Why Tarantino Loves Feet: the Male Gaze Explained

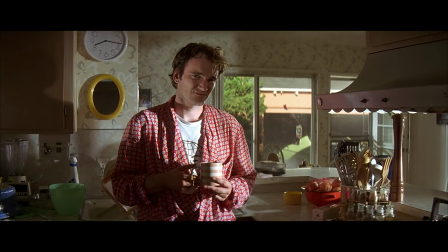(0:00)
Quentin Tarantino is quite a contentious filmmaker.
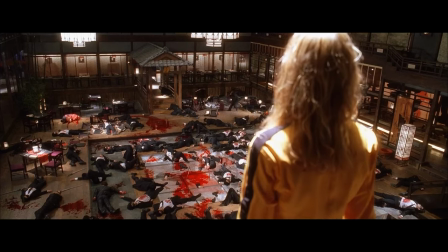(0:03)
He's built a career upon being a provocateur, with the most defining characteristics of his work being brutal violence,
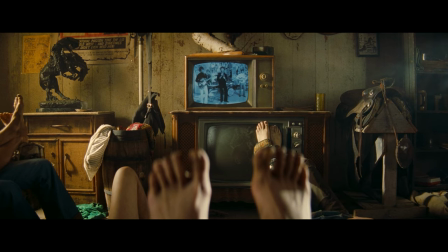(0:09)
frequent use of the N-word, and the prominent feature of women's feet. I'm not going to get into the first two, but the third is what I'd like to talk about today.
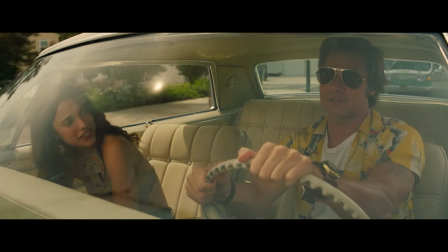(0:18)
Do you remember this scene from Once Upon a Time in Hollywood?
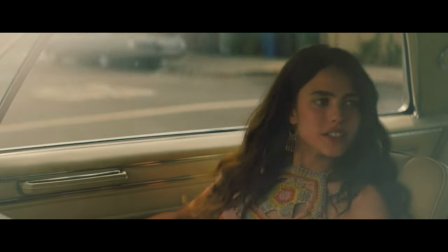(0:22) So you used to make westerns at the ranch back in the old timey days?
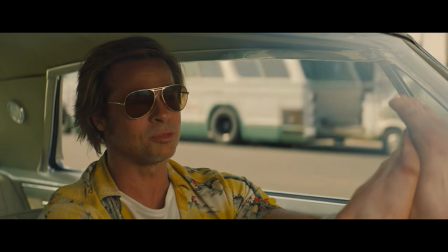(0:28)
If so, it's probably because of how Tarantino has actress Margaret Qualley voyeuristically show off her bodily features, especially her feet.
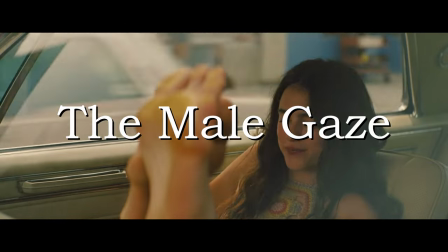(0:37)
I'm going to analyze this scene by explaining the concept of the male gaze, and then show how Tarantino plays upon established conventions to tell a story.
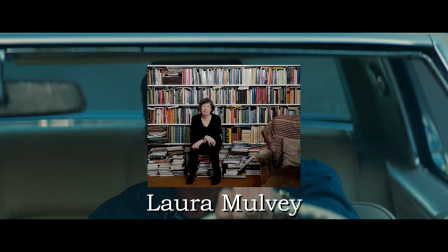(0:46)
So what is the male gaze? The male gaze is a theory from feminist film scholar Laura Mulvey that uses psychoanalysis to explain how
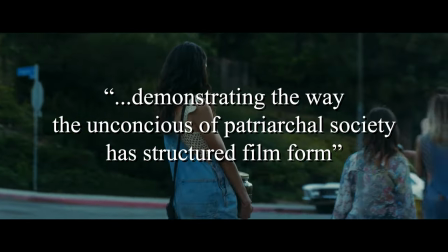(0:54)
women are framed in movies by demonstrating the way the unconscious of patriarchal society is structured film form.
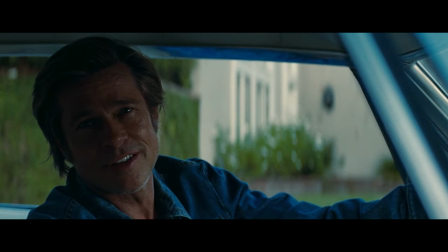(1:00)
Mulvey points out that this male gaze usually goes hand-in-hand with the fetishization of women on screen through scopophilia, or pleasure through looking.
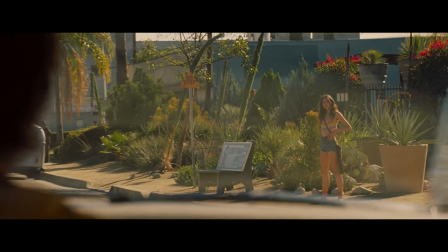(1:10)
This is where the aforementioned scene comes into play.
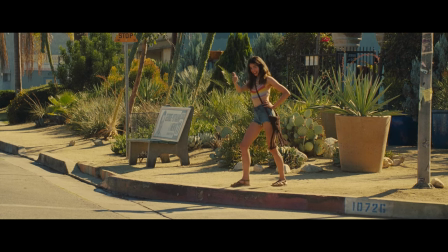(1:13)
Previously, Brad Pitt's character, Cliff Booth, has been observing the young hippie Pussycat, played by Quali, when she finally waves him down.
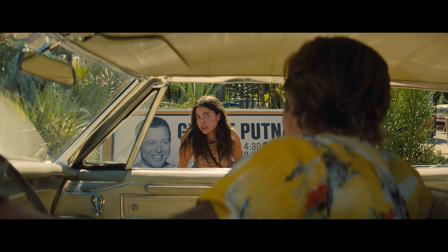(1:23)
Booth talks to Pussycat through his car window, and in the reverse shot,
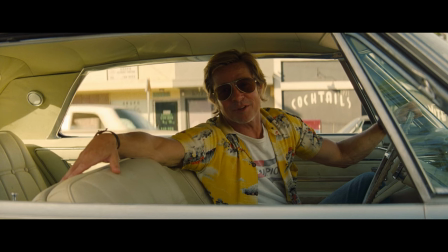(1:27)
his bodily language shows how he's in control of the frame, but also gesturing towards the empty seat.
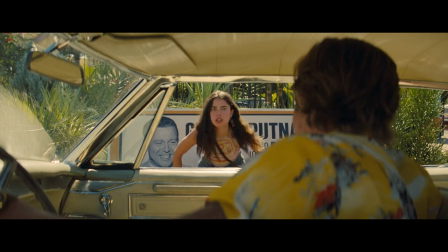(1:33)
Pussycat then uses the car window to frame her face.
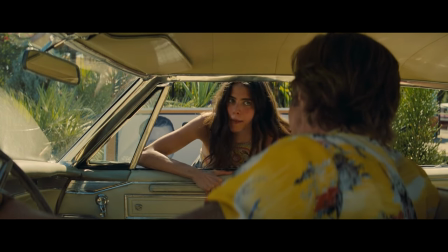(1:36)
Gwalia is very conventionally attractive, and her character will use this alongside other traits to try and solicit sex from Booth.
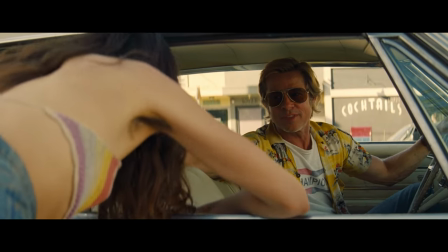(1:43)
In the next shot, we see that Pussycat has armpit hair,
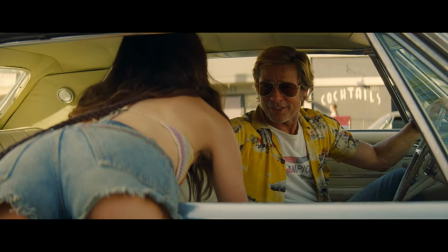(1:47)
which ties into the idea of how the patriarchy has shaped the way symbols and features are perceived in films.
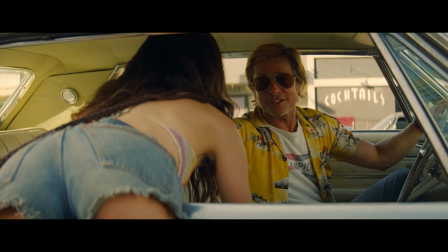(1:53)
Despite becoming more prevalent and socially acceptable in the present day,
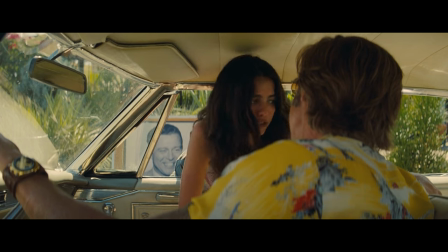(1:57)
women's body hair has traditionally been viewed as unclean and in this scene, it's meant to represent that something is off about Pussycat.
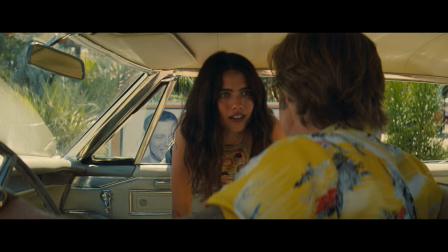(2:05)
It's worth noting, though, that some men do have a fetch for women's body hair. Pussycat then leans into the car, showing off more of her curves to the audience.
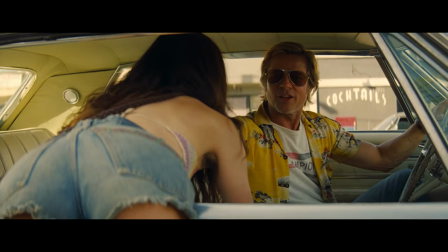(2:15)
This shot is a perfect representation of Mulvey's concept of women both being erotic objects for the characters and the audience.
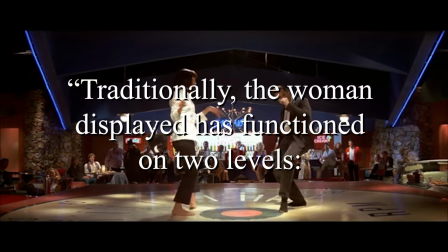(2:23)
Traditionally, the woman displayed has functioned on two levels, as erotic object for the characters within the screen story,
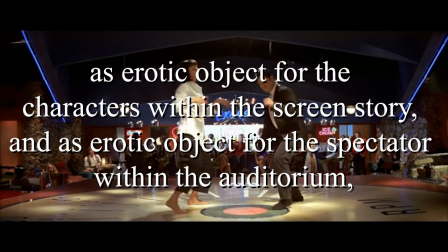(2:29)
and as erotic object for the spectator within the auditorium, with a shifting tension between looks on either side of the screen.
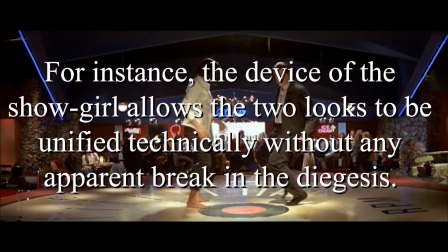(2:37)
For instance, the device of the showgirl allows the two looks to be unified technically, without any apparent break in the diagis.
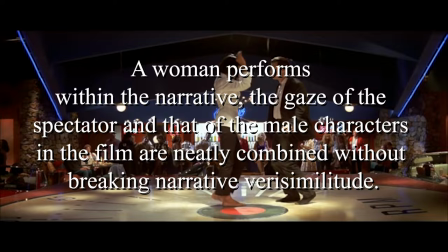(2:44)
A woman performs within the narrative,
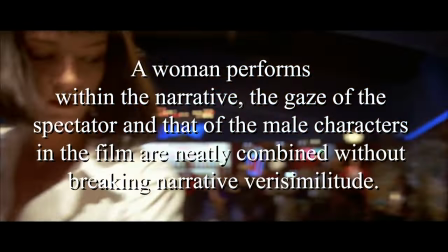(2:47)
the gaze of the spectator and that of the male characters in the film are neatly combined without breaking narrative verisimilitude.
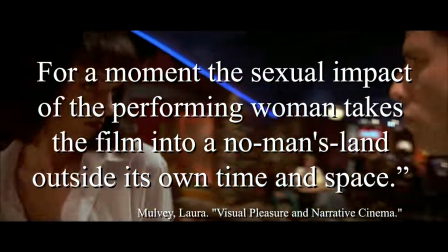(2:54)
For a moment, the sexual impact of the performing woman takes the film into a no-man's land, outside its own time and space.
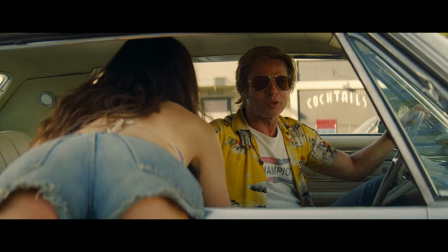(3:02)
This shot draws upon the audience's instinct to look at women voyeuristically,
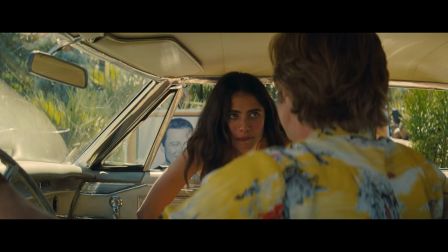(3:07)
to place them into the perspective of Booth, who is also checking out Pussycat through his shades.
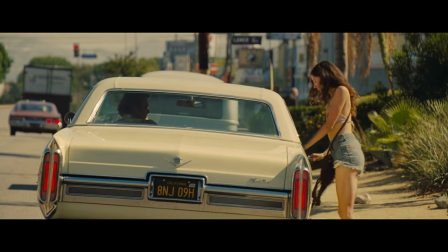(3:13)
Through dialogue, Booth learns that Pussycat and her friends live on the span movie ranch, which to him is another red flag, as he knows it's abandoned.
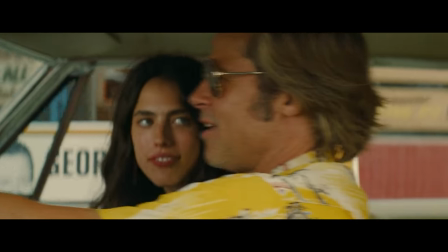(3:22)
Disregarding this, he still decides to take her there anyways.
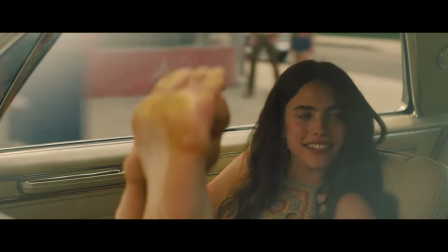(3:26)
The two drive off, and Pussycat puts her feet up on the dash, likely in an attempt to look cool while flirting. Tarantino has been accused, and not without valid reason, of having a foot fetish.
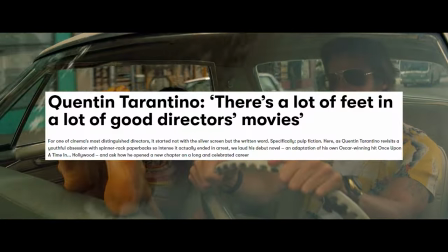(3:38)
While I might claim it as some sort of inside joke, or as an homage to his favorite directors, I only sort of believe him.
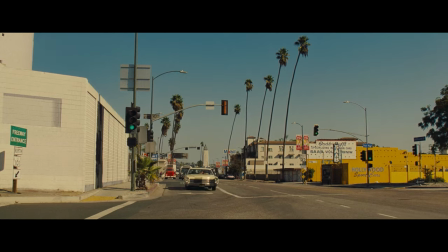(3:45)
The Boyden fetishization present in this scene, especially the feet stuff, is meant to call attention to how weird and gross the situation is.
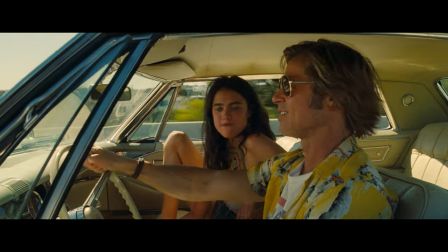(3:54)
Once the two get on the highway, both characters play their hands.
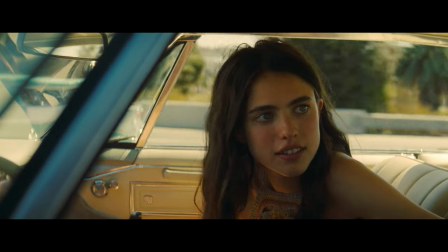(3:59)
Pussycat offers Booth oral sex, and Booth realizes she's an underaged hippie living in a commie, and refuses the offer.